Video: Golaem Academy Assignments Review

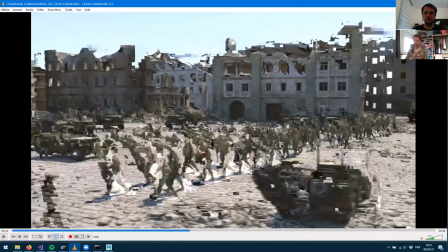[36:10]
even if they're soldiers and we expect they're dressed the same way uh i
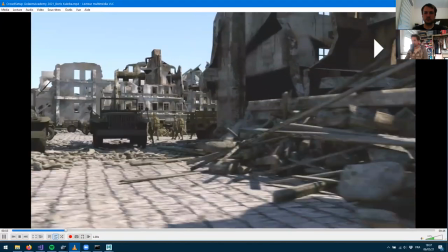[36:16]
have the feeling that there is something um could the and
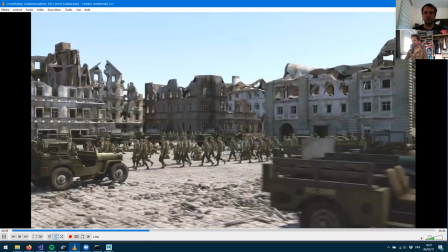[36:21]
could the the wrist band could be are they of different colors
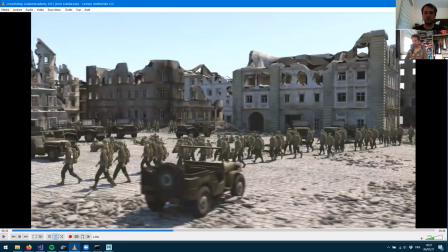[36:26]
are there different flags maybe here i can see there's uh maybe a round flag here or maybe
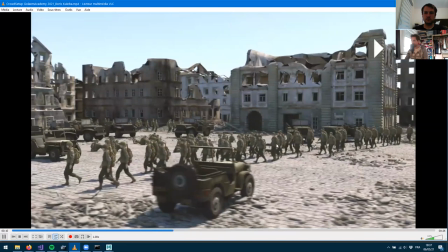[36:31]
something like yeah okay great there is indeed diversity texture diversity and there
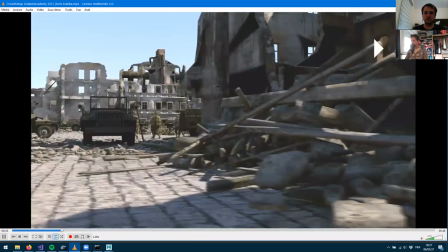[36:36]
is there some geometry diversity uh i can see the whole wearing
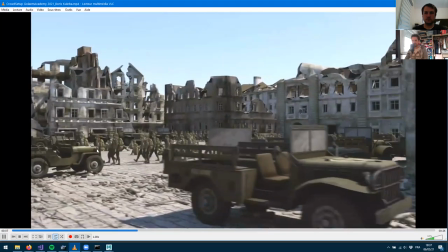[36:40]
are they no they're not all wearing the gun the same way right you've got uh different
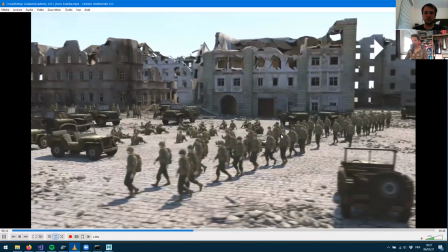[36:45]
positions for uh the gun on their back yeah okay three helmets two
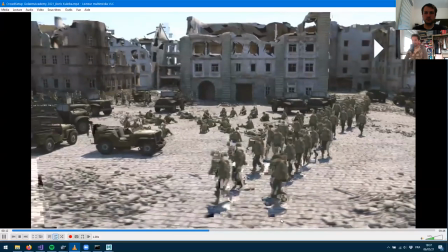[36:50]
rifle position and you know what it's it's super yeah it's super
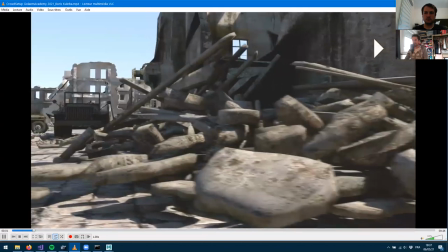[36:55]
it's super subtle but just by looking at it i can tell they're not
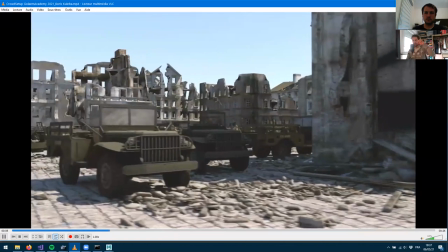[37:00]
entirely the same even if you just you know um change slightly the textures
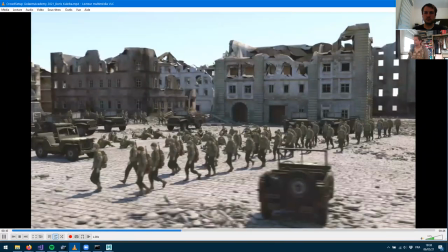[37:05]
and the gun position i can tell they're uh different i really like also do
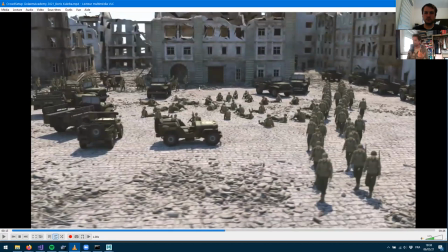[37:10]
sitting guys here it really looks like i mean the shot tells a story it tells the story of probably hand over war hand of a battle some
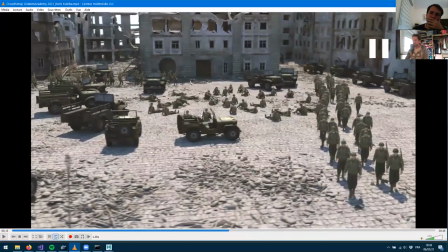[37:19]
characters sitting up and rest having some rest i'm not even sure they're animated probably it's just a static posture but you don't really you know you
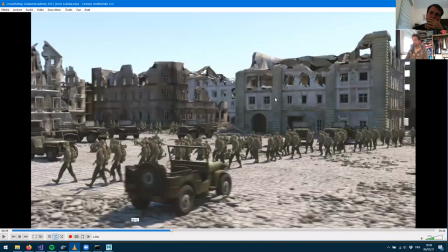[37:28]
don't really care because you've got those moving characters which are coding your eyes you've got that formation in the background which you know
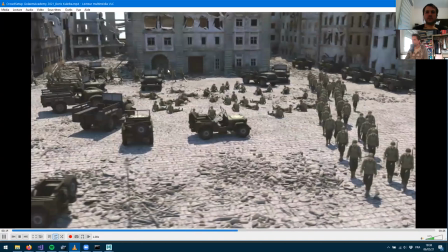[37:35]
will turn and follow and this is exactly why i wanted to have more at the end i wanted to see them if they were about to turn or if they're
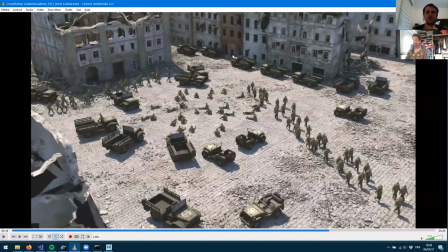[37:42]
just they're just probably following a line right and they're not gonna turn after the end of that shot but
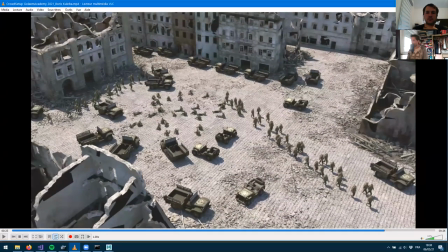[37:49]
still the camera works yeah it's really amazing here other cars golem made as well or just you just put them here and
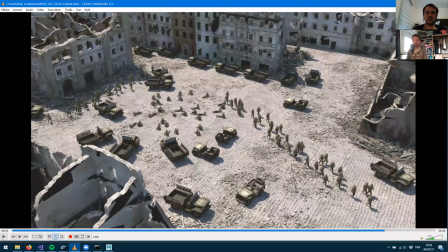[38:02]
and place them manually will be a super sweet addition if they were, okay, if they were just at it. So, okay, they just put random. But yeah, you know, you could have just put a bone into dos and instantiate dos and having some shading variation in it.
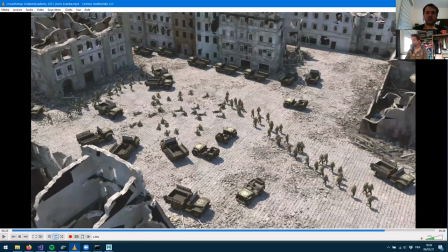[38:19]
But that shot is super nice. And yeah, I would totally buy that shot.
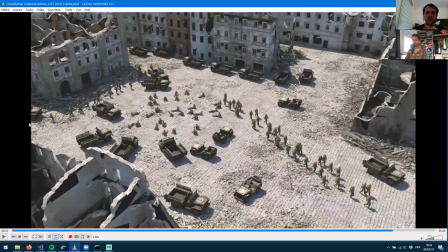[38:25]
A lot of work, you know, locomotion work, some sitting here. Yeah, a lot of really nice and subtle work.
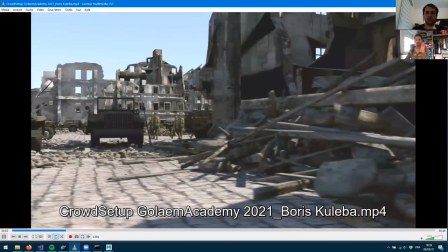[38:32]
I I really liked it and also really having the shot, the camera telling a story about the shot really helps selling it.
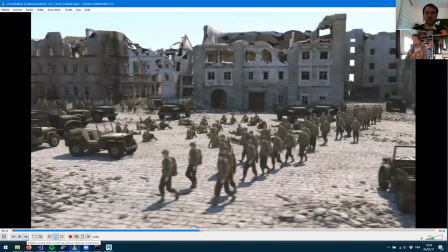[38:42]
Yeah. Well done. Awesome. Awesome work, man. Let's move next one.
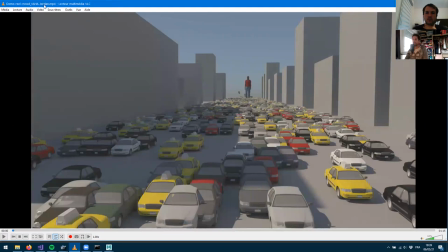[38:49]
Demo real crowd from Jordan and okay. It's one minute 15. So probably have, as it's called real, I probably expect to see plenty of different stuff. so we've got giant guy hitting cars and
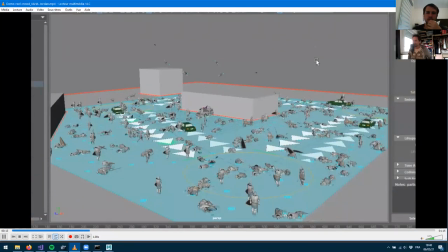[39:05]
we've got soldiers being hit by cars pretty unusual with detaching props so let's go through this and uh it's not even a play blast it's a it's a screen record right it's probably using uh obs or something to
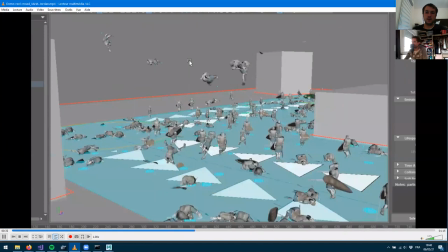[39:23]
record uh okay because that the scene is moving here so from another point of view we can see the setup which totally helped you know to uh uh did it at the army okay well done that that helps
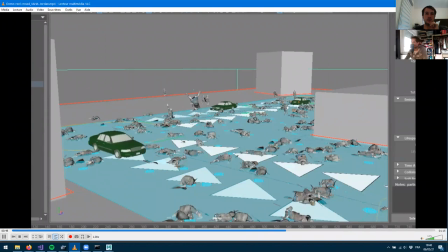[39:39]
uh that helps not having time i guess uh and we've got the stadium with some clothes